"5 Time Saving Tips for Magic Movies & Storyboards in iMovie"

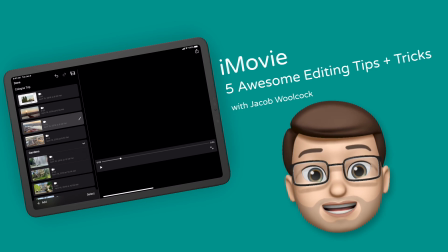2s
With the new update to iMovie, bringing Storyboards and Magic Movie, there are more ways than ever to create film on the iPad and iPhone. In this video, I'll show you 5 awesome tips to make your editing even better using these 2 new features.
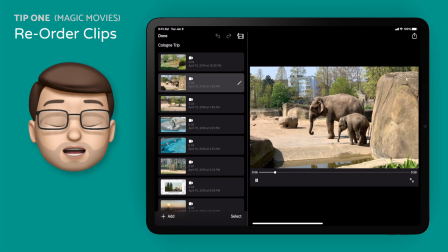15s
Here I've got a Magic Movie that I've made of a holiday to Cologne a couple of years ago. There are 3 different sorts of clips in this video.
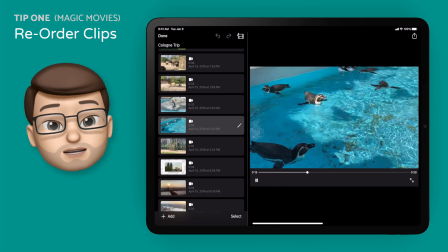22s
There are clips from the zoo, there are clips from some gardens that I visited, and then there are some nice time lapses looking out over the city.
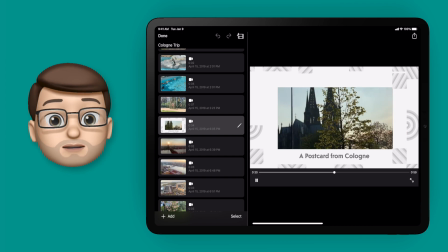28s
I want these time lapses to come first as an introduction to my movie.
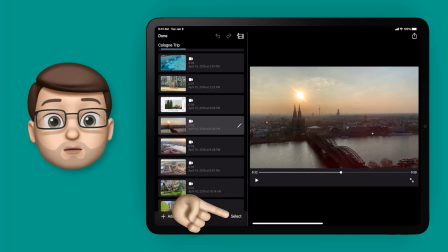32s
So I'm going to press select on that bottom toolbar, and then here I can quickly edit my clips.
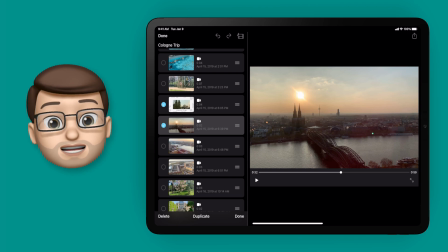37s
If I wanted to, I could select multiple clips at once and delete them really easily. But I want to rearrange these clips. So what I'll do is I'll use the little handle on the right hand side, and I'll simply tap and slide my finger up the screen to relocate that clip to the very top.
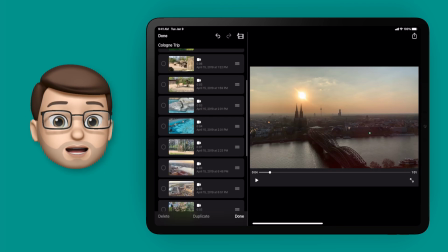52s
I can repeat that for the other few clips as well, looking out over Cologne, and then when I play my movie, it starts with that lovely title, before going on to the other clips,
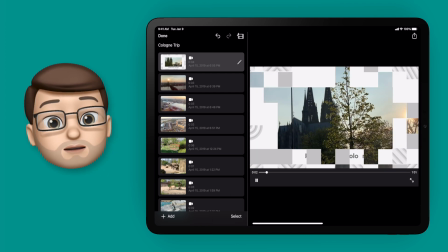60s
and then the zoo. Beautiful, and that gives the video a lot more context as well, rather than just being some animals.
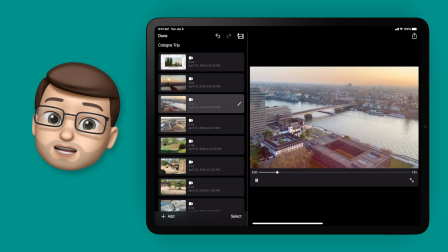67s
Now we know those animals are in Cologne.
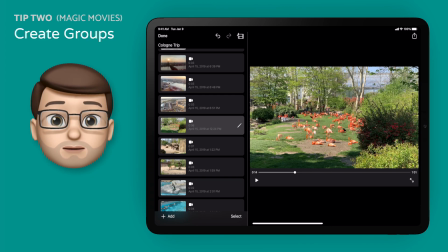70s
However, on second thought, I perhaps want to put the zoo animals towards the end, and have those nice gardens and fountains before that. That way we build up the cute animals at the end of the video. Now I could do what I did before and manually move each clip up in the order, but that's going to take a while.
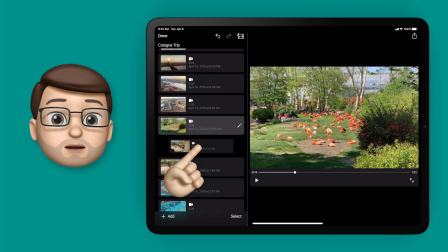86s
Instead, let's use groups. So all I'm going to do is I'm going to drag one clip on top of another. That will then create a group, and I'm going to call this Zoo. Then I can go through and drag any other clips into that Zoo section.
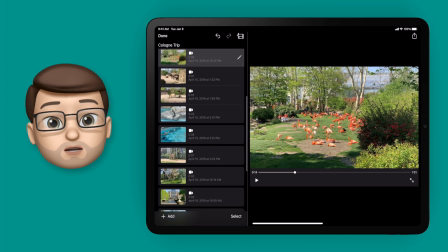100s
I can change the order if I want to, or just drop them at the bottom and it will add it at the end of that group.
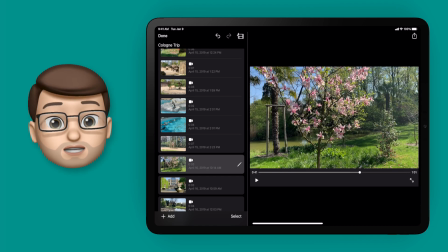105s
Then I can do the same thing for gardens, just to organise my project a bit more.
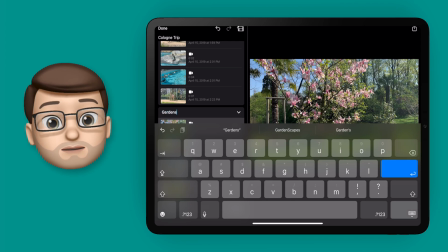109s
So I'll drag one clip on top of another, make a new group and call it Gardens.
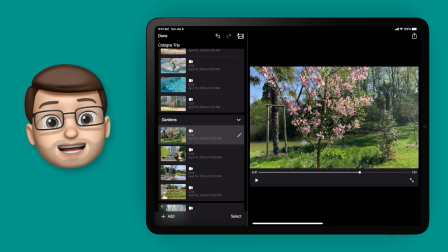114s
Then we'll add in the remaining footage into that group. To make it easier to navigate my project, I can then use a little chevron arrow to collapse those 2 groups, and then I can simply drag and drop the whole group in one go to change the order of my magic movie.
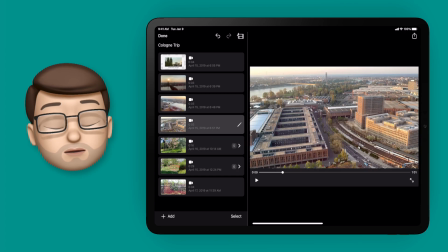129s
Of course, if I wanted to, I could delete a whole group as well by simply swiping to the left and then tapping delete,
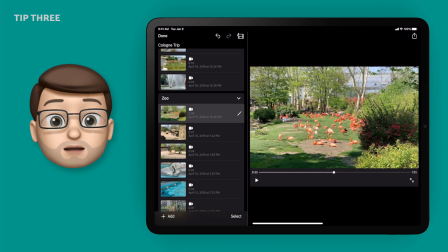135s
but I'm not going to do that on this movie. Now this tip will work in Magic Movies and Storyboard Templates, and a lot of comments on my last 2 videos questioned if you could do this or not. Well, you can. You can make clips longer or shorter, even if the placeholder specified a certain time to begin with.
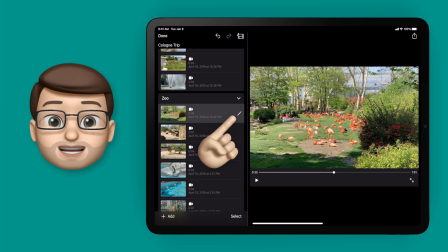151s
To do it, simply tap on the clip you want to change, press the pencil, and go on to Edit Clip.
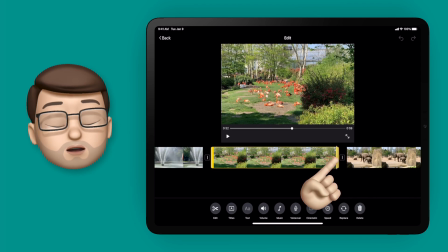156s
From here, you can then drag those orange bars to make the clip shorter, or if you know the clip originally was longer, you can extend it as well. So now I've made those flamingos a little bit shorter, I'm going to tap onto the elephant clip as well,
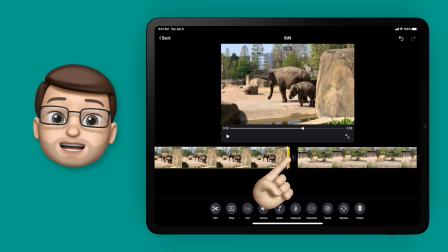168s
and make that a couple of seconds shorter as well, to make my finished film a little bit more punchy.
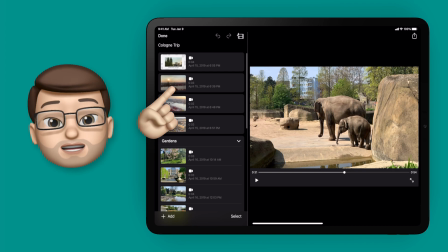173s
Finally, I've got this nice time lapse looking out over Cologne Cathedral at sunset, and I know that this clip is a little bit longer than what iMovie has trimmed for me.
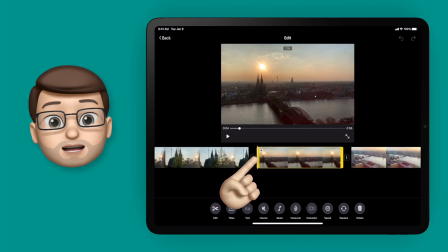181s
So again, I'll go to Edit Clip, and I'll just pull out that slider to make the clip the full length. That way I can customise exactly what's in my movie to just what I want.
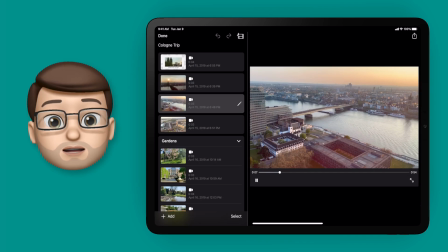189s
By the way, if you're finding this video helpful, please do press subscribe down below,
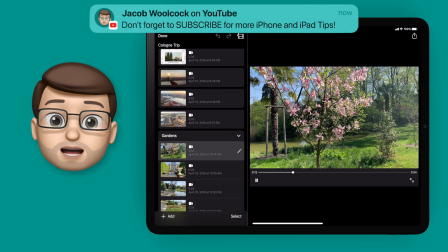194s
because I'm always making new videos to help you make the most of your iPhone and your iPad, and I'd hate for you to miss any of them.
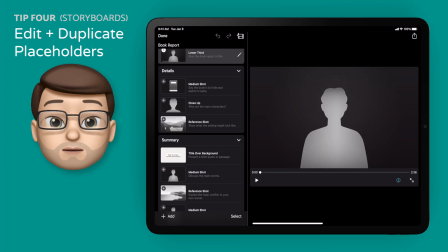199s
Okay, sales pitch over, here's tip number 4. Okay, jumping into a new project in storyboard mode now, and this one is a book review, I'm going to show you how you can change that template to give yourself more flexibility and more creative options. So what I want to do is add in a whole new section to my book review all about the main characters.
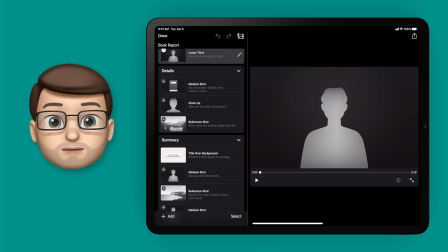218s
And what I'm going to do is I'm going to use some of the placeholders as a starting point. So I'm going to press select and tap the clips that I want to duplicate. I'm thinking I'll take that medium shot, the reference shot, and the close-up shot as a starting point.
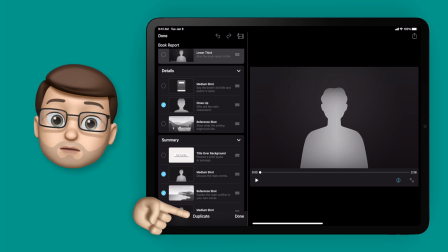232s
When I've selected those 3, I'm going to press duplicate on the bottom toolbar, and that will create a copy of that clip underneath the current ones.
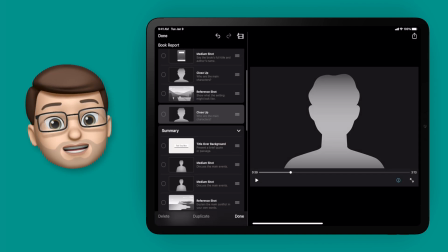240s
And now we can start dragging and dropping these clips to rearrange them on my timeline.